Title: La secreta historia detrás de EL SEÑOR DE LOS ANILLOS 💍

Agregaron a un líder que sería Gothmog, interpretado por Lawrence Mokware, quien fue el mismo que hizo The Lords en la Comunidad del Anillo,
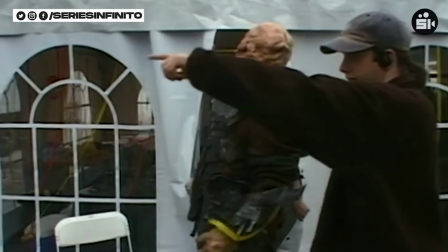y para Peter Jackson le había dado tanta agresividad y terror que era perfecto para este personaje.
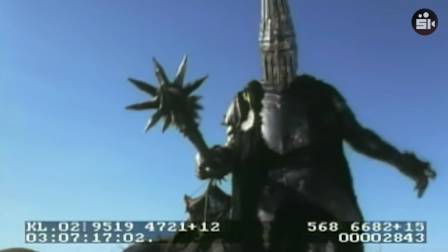También se rediseñó el rey brujo, ya que al principio tenía un estilo muy similar al de Sauron y llegaba hasta confundir.
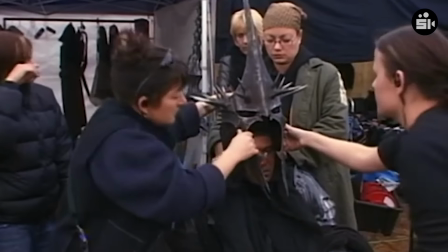Fue por eso que le dieron un estilo mucho más similar a los jinetes de la primera película y Peter Jackson
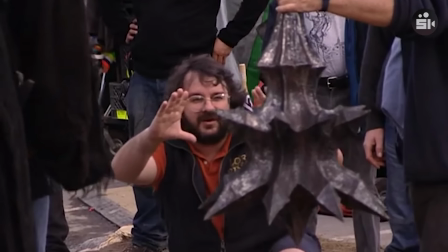pidió que su arma sea escandalosamente grande para hacerlo cada vez más tenebroso.
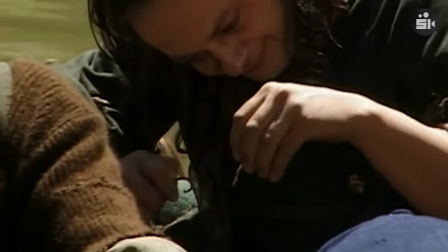Un personaje que sería clave para esta película es Gollum.
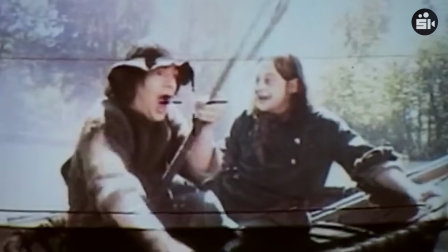Peter Jackson sentía que él era perfecto para ayudar a explicar aún más la historia detrás del anillo.
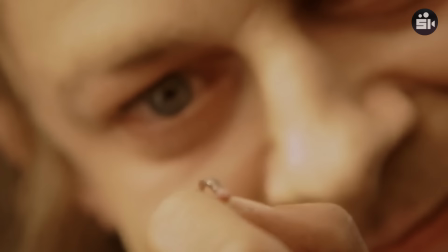Es por eso que decidió que el arranque de esta película sea la secuencia donde conocemos más acerca de la vida de Smeagol y su encuentro con el anillo.
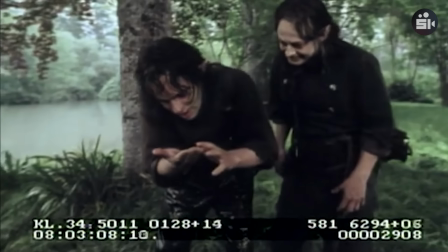Esta escena originalmente iba a ser parte de la segunda película, pero Peter sintió que en esta entrega podría sumar más.
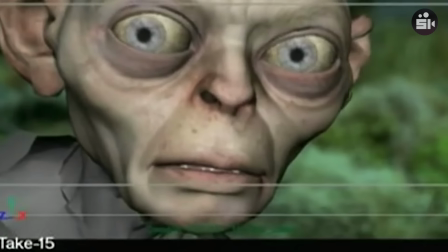Durante la edición, Peter Jackson se dio cuenta que el rol de Gollum debía aumentar un poco más.
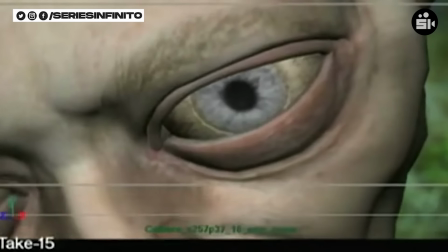El director sentía que solo veríamos la versión llena de odio del personaje y
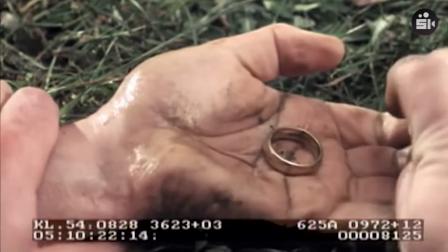también era necesario un momento donde él estuviera procesando de que el anillo iba a ser destruido.
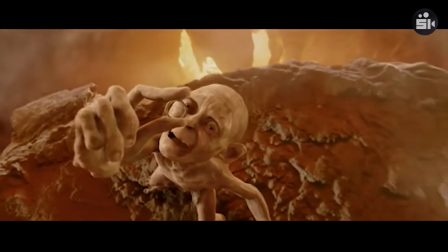Por supuesto esta idea surgió cuando el rodaje había terminado y es por eso que Peter Jackson invitó a Andy a su casa,
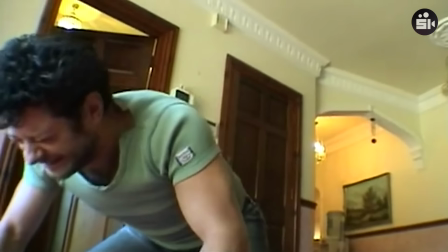le mostró las líneas que se le habían ocurrido y le pidió que actuara esta escena para
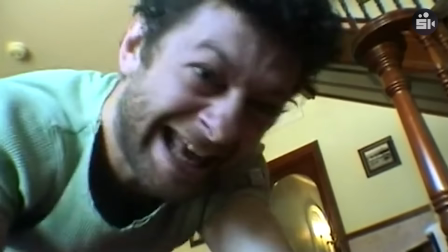poder llevarlo a Hueta y que rápidamente pudieran animarla y sumarla a la película.
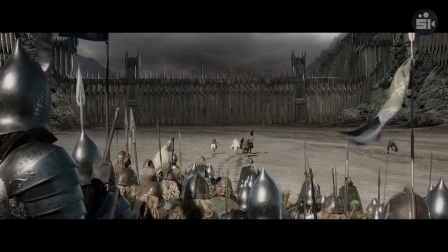Pero la otra gran batalla de la película es la que se presentaría en La Puerta Negra.
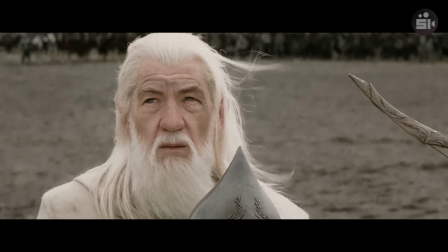Toda esta parte le presentó varios conflictos al director, ya que algunas cosas que sucedían en el libro no funcionaban en la película.
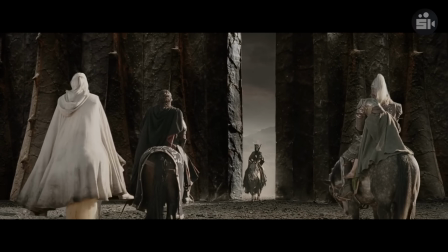Es que el director eligió contar los eventos de los libros de forma cronológica, y esto no sucedía así en la obra original. Uno de los momentos en el que él sintió este conflicto fue frente a la presencia de la boca de Sauron.
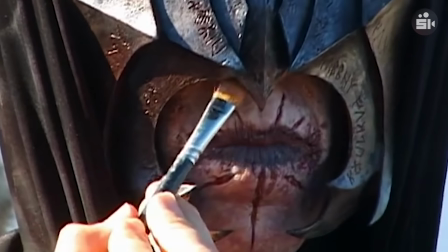Este personaje en el libro es trascendental, ya que hace creer que Frodo está muerto, pero en la película los espectadores saben que no es así.
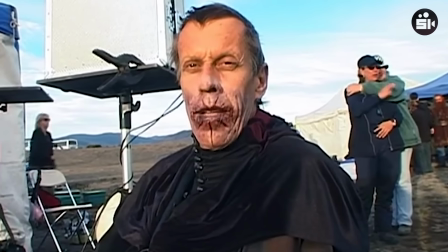Así que para el director esto era un tanto chocante. De igual manera buscó darle todos los cambios posibles en la postproducción.
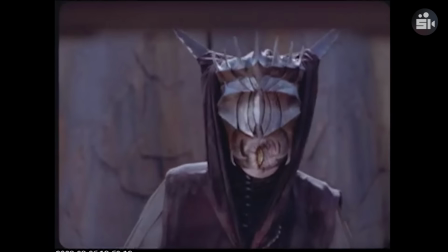Le pidió a Weta que modificaran su boca y la hicieran vertical, pero tampoco funcionaba.
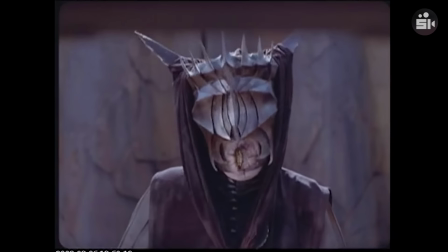Por eso la empresa de efectos decidió ampliarla y mantener el estilo original.
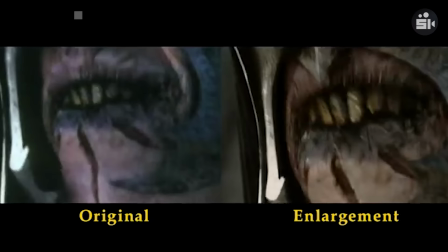Pero a pesar de que con los efectos el personaje se veía más temible, su aparición no sumaba y por eso fue descartada.
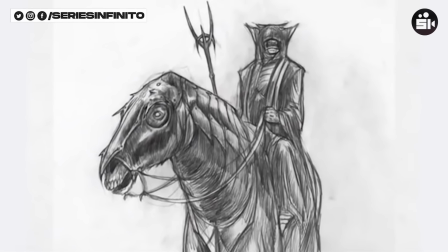Para Peter Jackson era todo un desafío la representación de Sauron. Sentía que éste debía hacer algo más que su presencia en la torre.
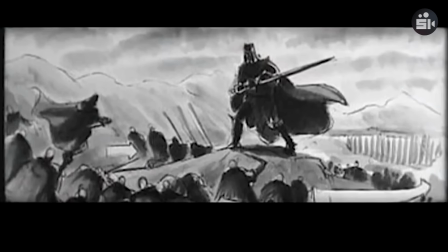Y también sentía que Aragorn había llegado tan lejos en su viaje y como Sauron era su enemigo,
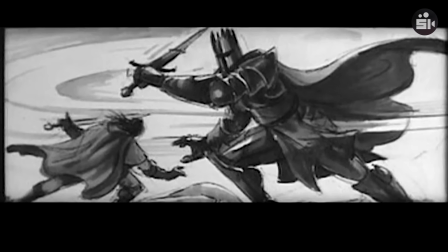sería increíble un enfrentamiento físico entre estos dos durante la batalla en la Puerta Negra.
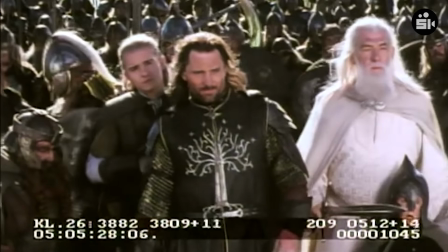Peter tenía la idea de que en primera instancia Sauron se mostraría como una presencia angelical Pero
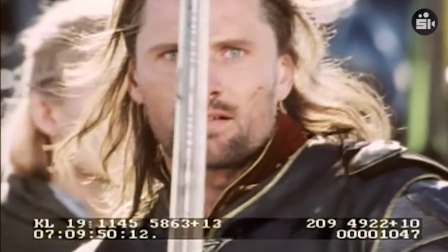luego revelaría su aspecto verdadero tal como lo vimos en la primera película Incluso más grande que antes,
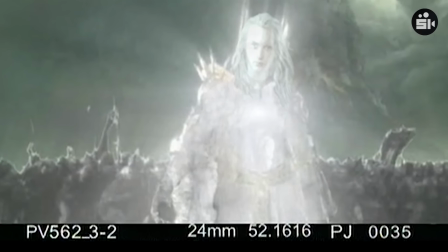llegando a medir más de 4 metros Se filmaron todas las escenas de este duelo Pero en postproducción Peter Jackson se dio cuenta que
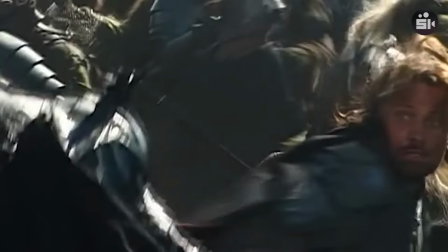no funcionaba Que incluso no era algo que Tolkien hubiese querido Así que tuvo que improvisar nuevamente y cambiar el rol de Aragorn.
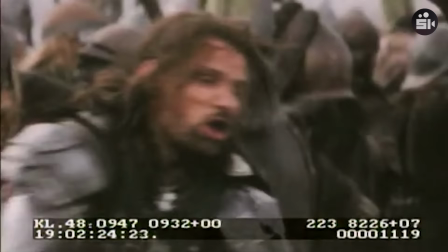Debía volver a tener su momento heroico, pero de otra manera. Es por eso que decidieron eliminar a Sauron de la secuencia y poner un troll en su lugar.
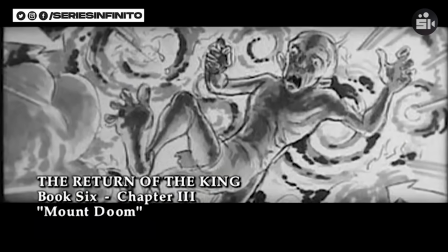Peter quería seguir reciclando ese material, y en la escena en la que Aragorn ve la versión angelical de Sauron, decidió utilizarla, pero ahora para que Aragorn parezca afectado directamente por la situación que estaban atravesando Sam y Frodo.
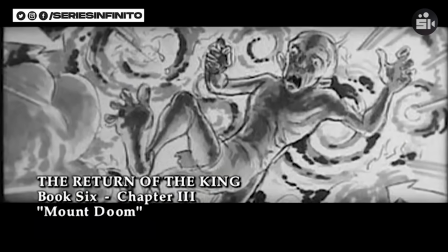Peter Jackson volvió a improvisar en la edición. Es por eso que vimos una escena que iba a ser descartada, pero en un contexto muy diferente. El monte del destino le presentaba otro desafío a Peter, ya que este sería el gran cierre de la historia del anillo.
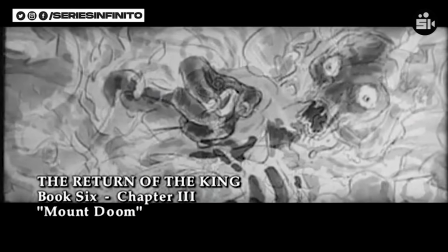En el libro, Gollum logra robárselo a Frodo y comienza a bailar cayendo así solo a la lava.
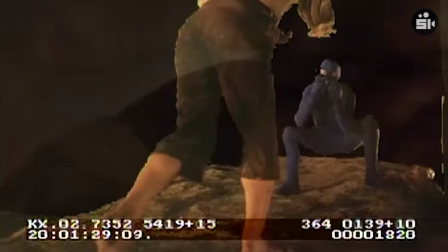El problema es que para el director, Frodo tenía que tener un rol más activo. En el guión original es Frodo quien decide tirar a Gollum,
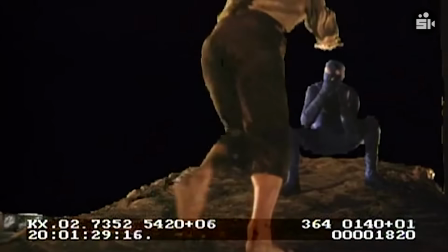pero esto era prácticamente un asesinato e iba en contra de las ideas de Tolkien sobre perdonar a la criatura.
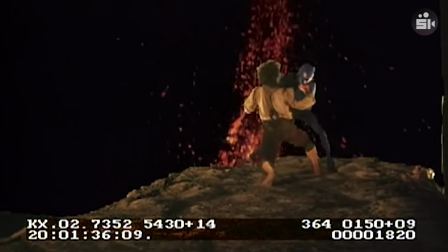Así que iban a respetar la historia del libro, pero de igual manera Peter Jackson no estaba conforme. Así que a último momento decidió confiar en su instinto.
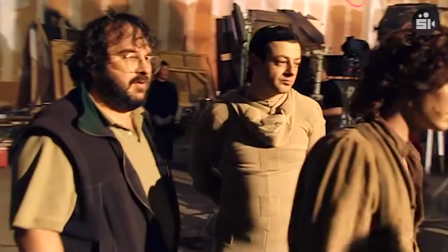Era el último día de rodaje de Andy Serkis y el anteúltimo de Laija, así que si no salía, esta idea se descartaría.
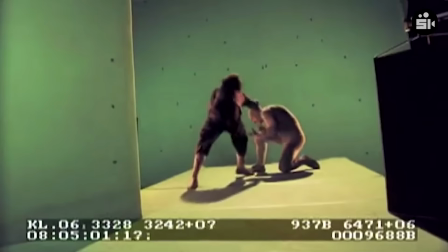Fue por eso que volvieron a grabar la lucha de Frodo y Gollum.
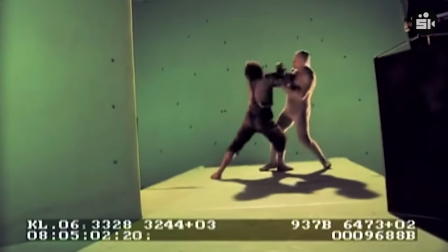Pero ahora este último se caería por accidente y no sería Frodo quien lo empuje.
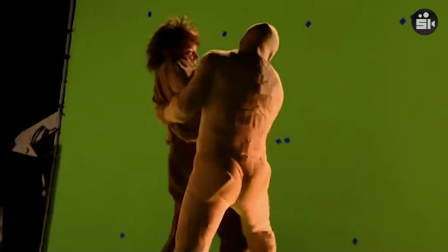La escena de Gollum muriendo fue una de las primeras que Peter les entregó a Weta y una de las últimas en terminarse.
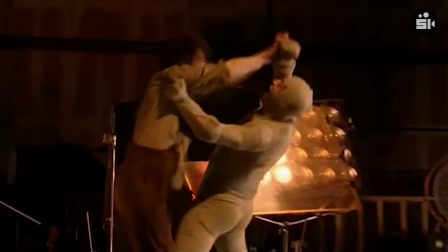Pasaron meses y meses animándola ya que tenía muchos elementos, pero el más complicado era la actuación del personaje.
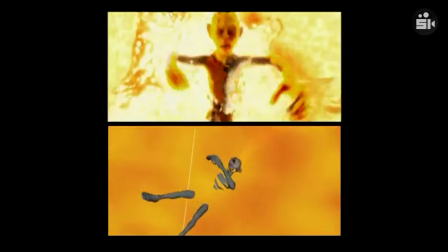Andy mostró en escena lo que quería, pero era Weta, finalmente, la que debía animar las expresiones del personaje. Andy había grabado varias escenas de él cayendo feliz para que los animadores tuvieran de referencia, pero era el último instante el más complicado.
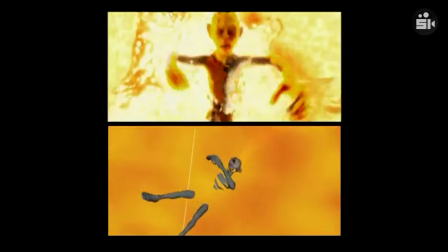En primera instancia lo habían animado retorciéndose del dolor, pero Peter Saxon no quería esto. Quería que la última reacción sea la de darse cuenta de que el anillo lo había traicionado.
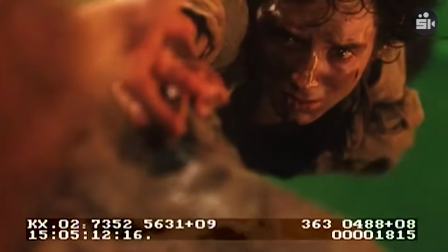Este fue el último trabajo de la gran empresa para la saga del Señor de los Anillos. Todo este proyecto fue un desafío enorme e inesperado para la empresa,
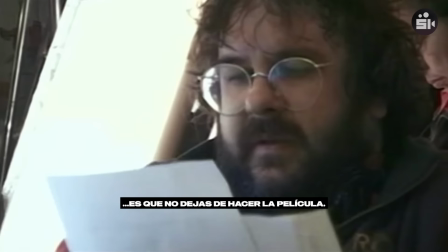para todos los trabajadores que demostraron un amor incondicional por el proyecto. Se involucraron durante años para crear efectos visuales que hasta hoy siguen siendo funcionales y el equipo siempre se sentirá orgulloso de este logro.
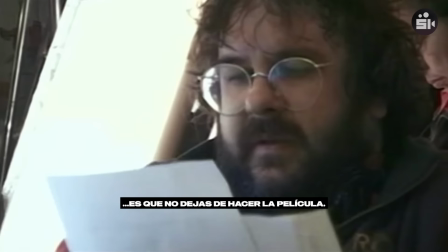Pero luego de la destrucción del anillo en el libro de Tolkien al llegar a la comarca, los hobbits descubren que fue destruida por los orcos y ya no es la misma de antes. Peter Jackson siempre tuvo claro que esto no lo quería agregar ya que no funcionaría.
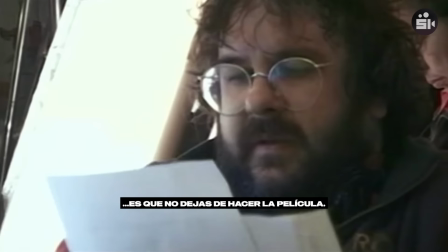Para este punto la historia había cerrado perfectamente y abrir una nueva era anticlimático. Incluso se habían filmado los finales de todos los personajes Que había pasado con Legolas y que había pasado con Gimli Pero esto ya era mucho Fue por eso que
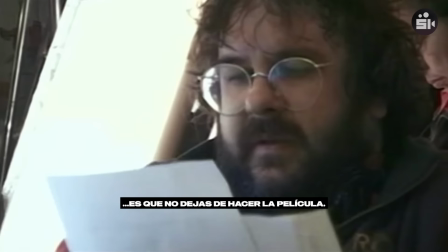lo último que vemos es como Frodo fue afectado por su viaje Y su decisión de ir más allá de este mundo Peter Jackson siempre supo que quería terminar la película de la misma manera que el libro Incluso respetando la última frase
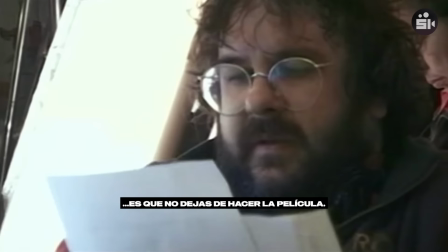El estoy de regreso de Sam La película se terminaría de editar dos días antes del estreno, el cual fue el primero de diciembre del 2003. La van premier fue en Nueva Zelanda y los habitantes del lugar demostraron un amor indescriptible.
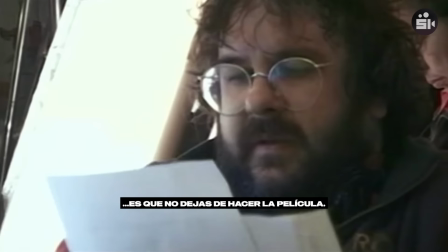Transformaron todo Wellington con temática sobre la película. 145.000 personas estuvieron presentes en el evento para darle la bienvenida a todo el cast.
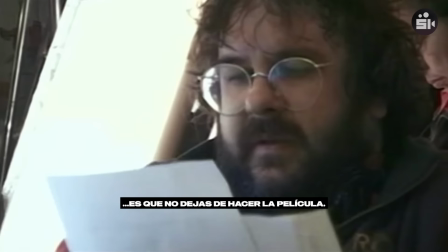Este sería tan solo el comienzo de un suceso impresionante. La película recaudó casi 1150 millones en todo el mundo. Lograría ganar 11 premios de la academia, pero por sobre todo,
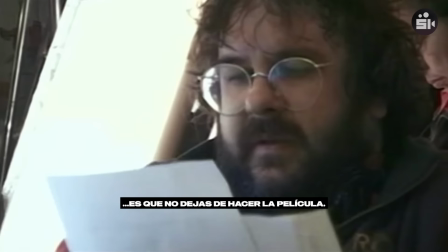se transformaría en un producto que sería aceptado y amado por todo el público hasta el día de la fecha.